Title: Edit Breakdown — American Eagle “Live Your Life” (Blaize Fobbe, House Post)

What's poppin', everybody? Welcome back to a brand new video. Today we're going to be doing edit breakdown of American Eagle's Live Your Life campaign.
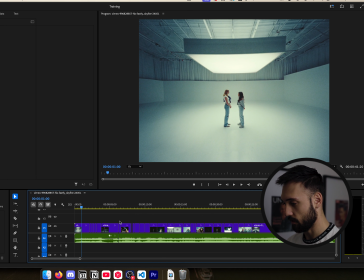0:10 Really quick, I want to show you guys this video before we break it down.
Live your life. Alright, action. Live your life. Live your life!
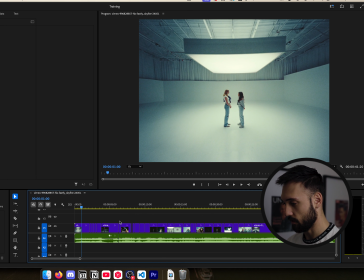0:26 Be who you want. Who are you? Do what you want. Live your life. Live your life. Live your life. Live your life. That's a good question. I think it's different for everybody. We need to figure that out. Only you can be you, and just me. Live your life.
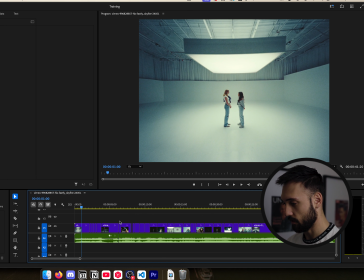0:45 Live your life. Just live your life. Live your life. You know what you should do? What? You should live your life.
So here is the commercial edited by Blaize Fobbe, and Connor Bailey is the colorist on this project.
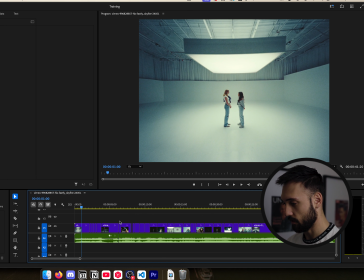1:03 House Post is who represents them. So check out their work. It's pretty awesome. We're going to go ahead and just jump into this thing. So looking at this edit, make the screen a little bigger for you guys.
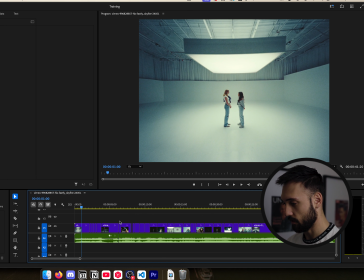1:16 So looking at this edit, you can see right off the bat, I love to just stare at all of the clips and how they're lined up. And you can see that the pacing of it is, got, longer, shorter clips, longer clips, and just kind of feel out the pacing that every editor has.
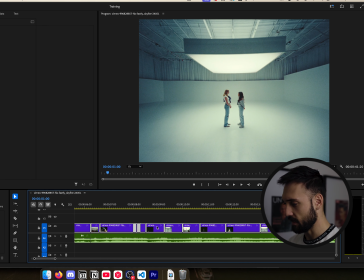1:31 And here we have a really quick sequence. And you can see that it is pretty balanced overall throughout the entire video of how this goes.
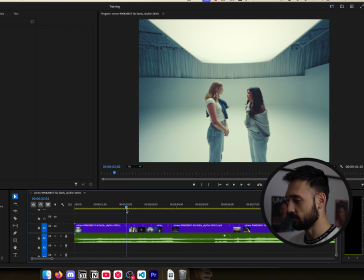1:39 So one thing I noticed right off the bat is just kind of where are we leading the eye as an editor? And if we pull in a graphic layer here to take a look at it, this circle representing our eye, you can see right off the bat that eyes are going to be jumping back and forth between these two individuals.
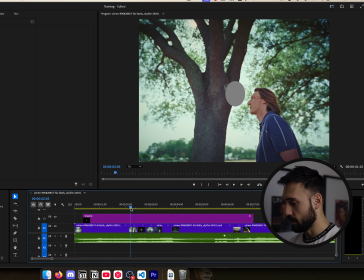1:58 And right here we can see a cut to this dude's, forgetting who the frick this dude's name is, but quarterback of the Jaguars, so we'll take that. So the eye right here is looking forward.
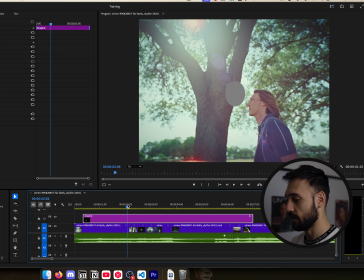2:14 So this isn't any kind of misdirection or anything.
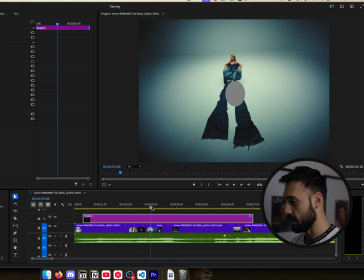2:19 This is very subtle movement. Again, we're leaving the eye pretty centered in all of these clips,
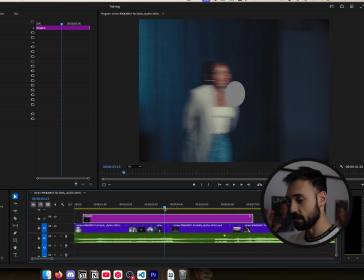2:26 where we can maneuver to different clips and keep the eye consistent, and it's not overwhelming for the viewer.
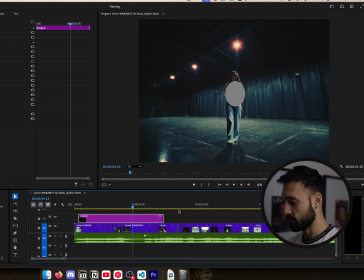2:33 And again, right here, we're just sitting right in the middle. I'm just going to leave this graphic up to see how long we keep eye level here.
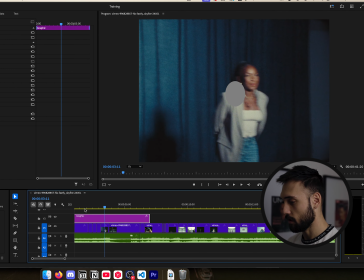2:38 And we can just follow along with we're just going to do the visuals. Obviously, the sound adds so much to this, and it's half of the video, but I want to focus in on primarily the editing aspect.
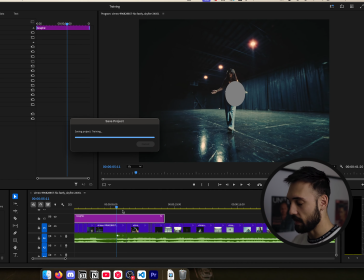2:50 So this is just an editing technique and a visual that you can choose as stylistically.
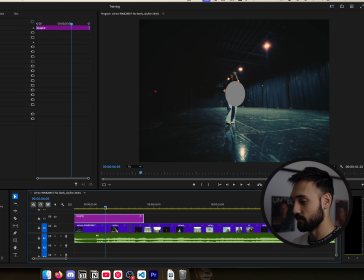2:57 And so we see this is literally, instead of having just text come up on the screen, we have a title sequence essentially that's happening here.
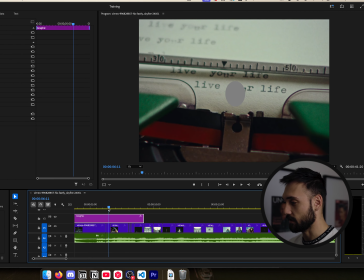3:08 And we can see where our eye is the entire time. It hasn't even moved. It's just live your life.
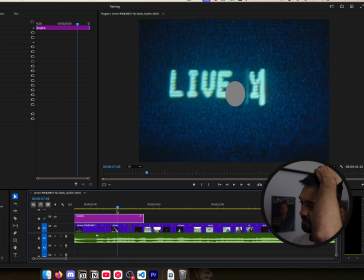3:13 Everything looks like it's moving because it has different types of footage moving different directions.
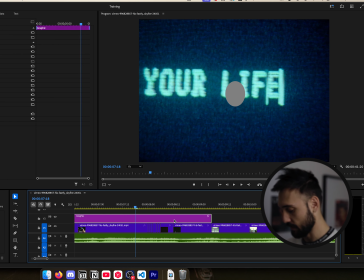3:18 And you'll see here next that we actually manipulate how we're utilizing and moving the eye,
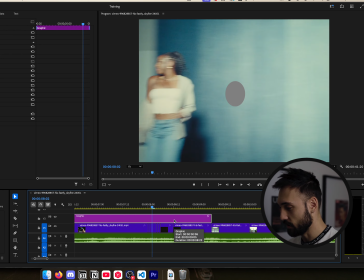3:24 where we have this flash sequence, which if you actually look at this, I think it's mostly stills. It looks like video because it's going so fast, but it could be a video. It's just quick frames.
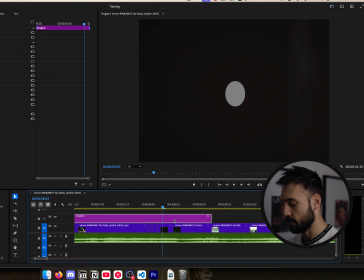3:34 We come back and we have a flash of light where we can move the eye a little bit and kind of restart here.
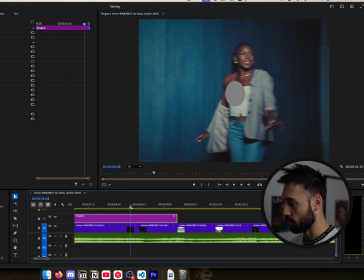3:42 So we do a little speed ramp. You can see a quick pace, quick pan.
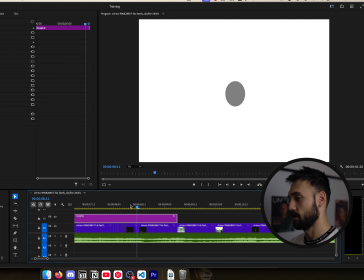3:46 The editor utilizes this pan or did a post pan and goes right into this sequence, which makes it feel like it
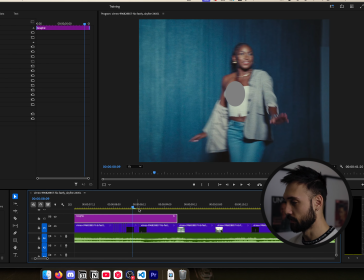3:56 it just launches you into the next clip, but it keeps a smooth motion.
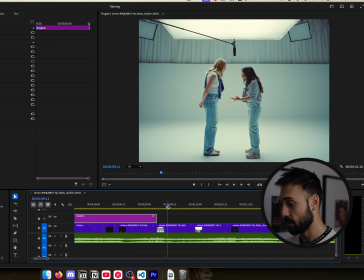4:00 And we can see right here, if you actually notice,
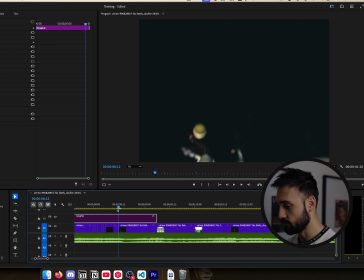4:03 I'm going to take our eye out of the way for a second. If you see the motion here, we see motion move right, and the person actually ends
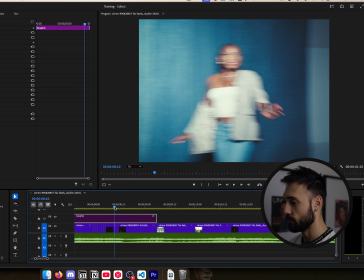4:15 right here because it's forward progression, and that's where the ball is.
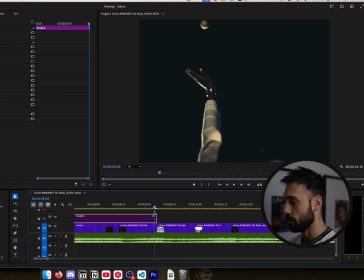4:21 We have this smooth transition, and we go right into an actionable move. So when you're editing, you do not want to cut not an action. You want to cut unless it's purposeful for stylistic purposes. Most of the time, you're going to cut on a actionable move.
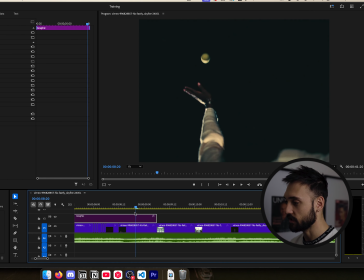4:41 So our hands are already moving up, which continues this flow of movement.
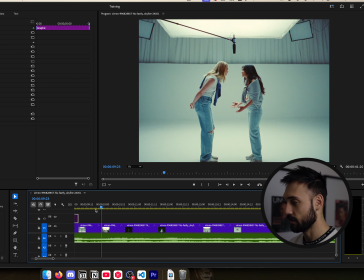4:46 And you can kind of see the relation between how the hands are moving. So we have hand up, hand up.
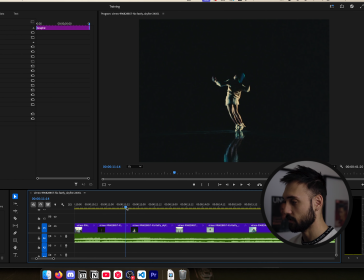4:53 This goes into a nice cutscene here where actually we now know who
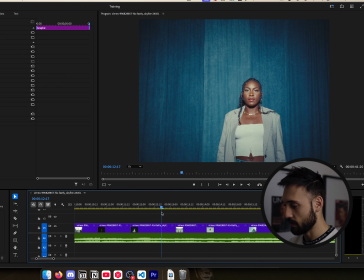4:59 this person in this is in terms of the storyline. So this is equating this person to this tennis player.
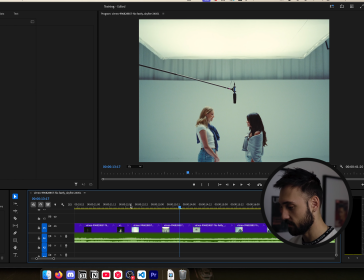5:08 And we do these flashes. A lot of stylistic has a lot of these flashes. They look super complex, but it's not.
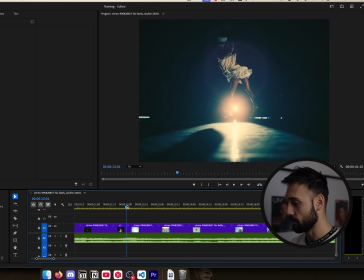5:13 It's just a flash. Just a flash that comes in and out. And it's usually with a speed ramp.
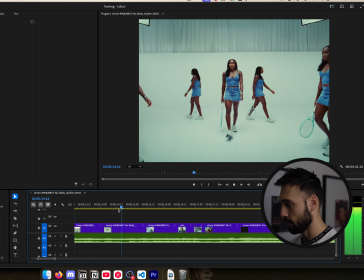5:19 So you can see that there's a motion blur speed ramp of some sort here. And there is some trickery going on here, but I think I can see it right here.
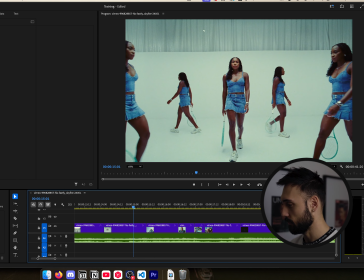5:26 We have
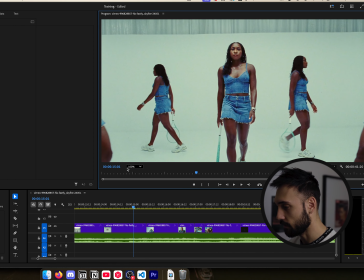5:30 just a bunch of different things going on, and they matched, either did a mask around each character,
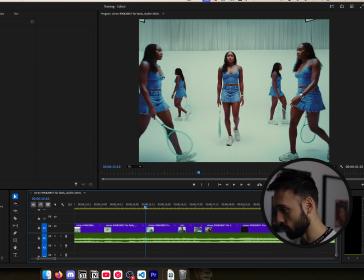5:38 which right here you can see nobody's touching. So you can mask these out perfectly. If this is actually one scene in a lock-off, it's pretty easy to do. And yeah, they just did post-zoom and then just locked it off. So she's been in all of those places. They didn't even have to mask anything. Maybe they masked that slightly.
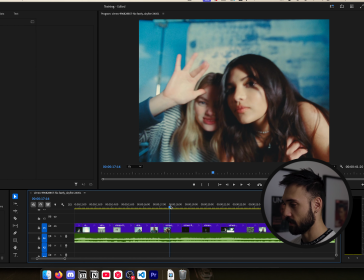5:57 This is pretty cool. Again, this is just like kind of editing and flickering of lights.
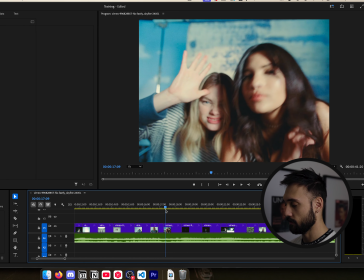6:02 You can see right here we have a flicker of light. It's another flash. And it looks like time is kind of...
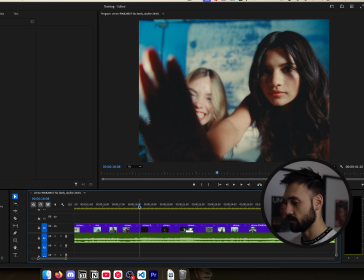6:08 This is really an audio effect. That's why it sounds so cool. It's just a simple clip that they cut to.
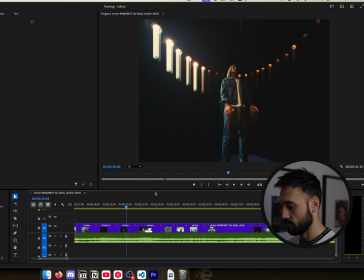6:15 And then either this is in camera or post. I'm pretty sure this is in camera. But you could do an effect where you are doing kind of a light stretch.
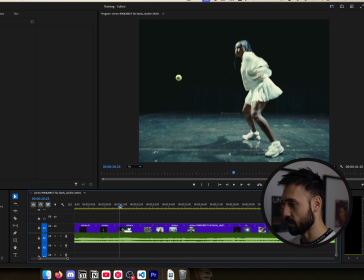6:26 And again, this is cause and effect editing right here.
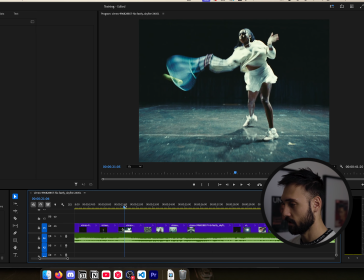6:29 When something is hit, you have a flash and a time.
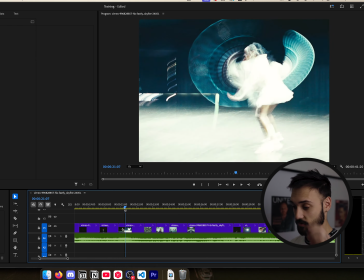6:37 And again, we go to this clip where we just do a simple flash. And we're keeping the eye center, by the way.
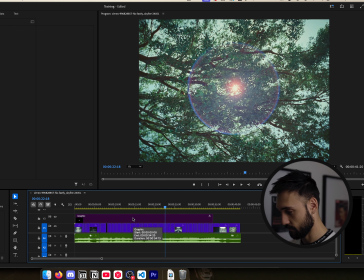6:42 This entire time is pretty much... I could probably put this graphic down and we'll be looking at the same thing the whole time.
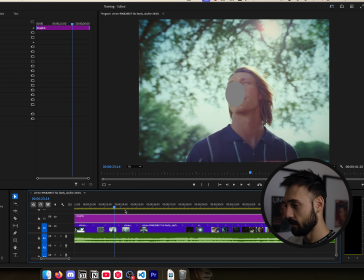6:50 Very minimal movement for the eye. And this is the most important thing as a viewer, to guide your audience in the video, because if you aren't guiding them correctly, they're going to be confused about what they need to look at in hierarchy of things as well. So it is something to keep in mind when you're cutting.
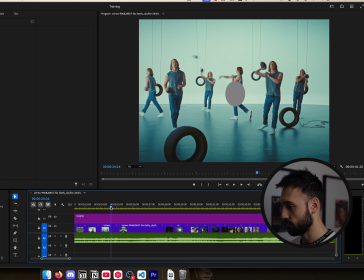7:09 You can see here we have some more effects going on. I don't think they actually touch.
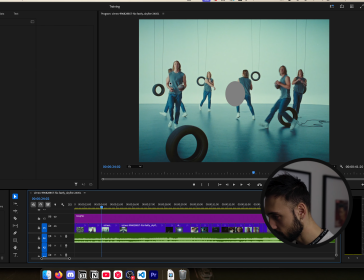7:14 They do actually right here. See if I can notice a mask. This again is probably a lock off. And they're just adding in all these people in post.
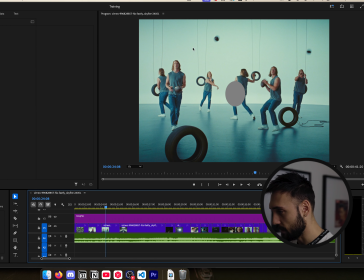7:28 It's the same clip, just masked out very well. Right there. But yeah, nobody else even touches. You can see these balls don't touch. This doesn't touch.
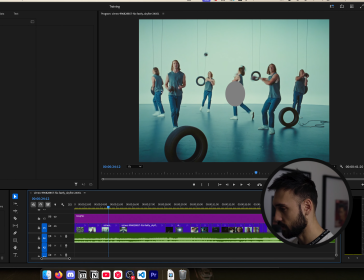7:42 This doesn't touch. Nothing that actually moves touch except this, which is even right here, right over his head. Makes it easy. So this is a really cool stylistic thing that you could do where it's just like multiplication of
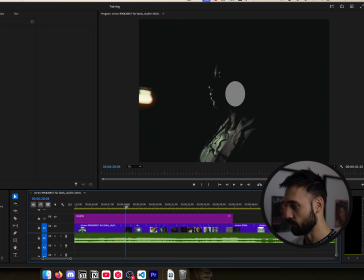7:59 kind of get a viewpoint of who they are as an individual quickly. And again, without listening to the audio is a whole nother layer that we can talk about as sound designers.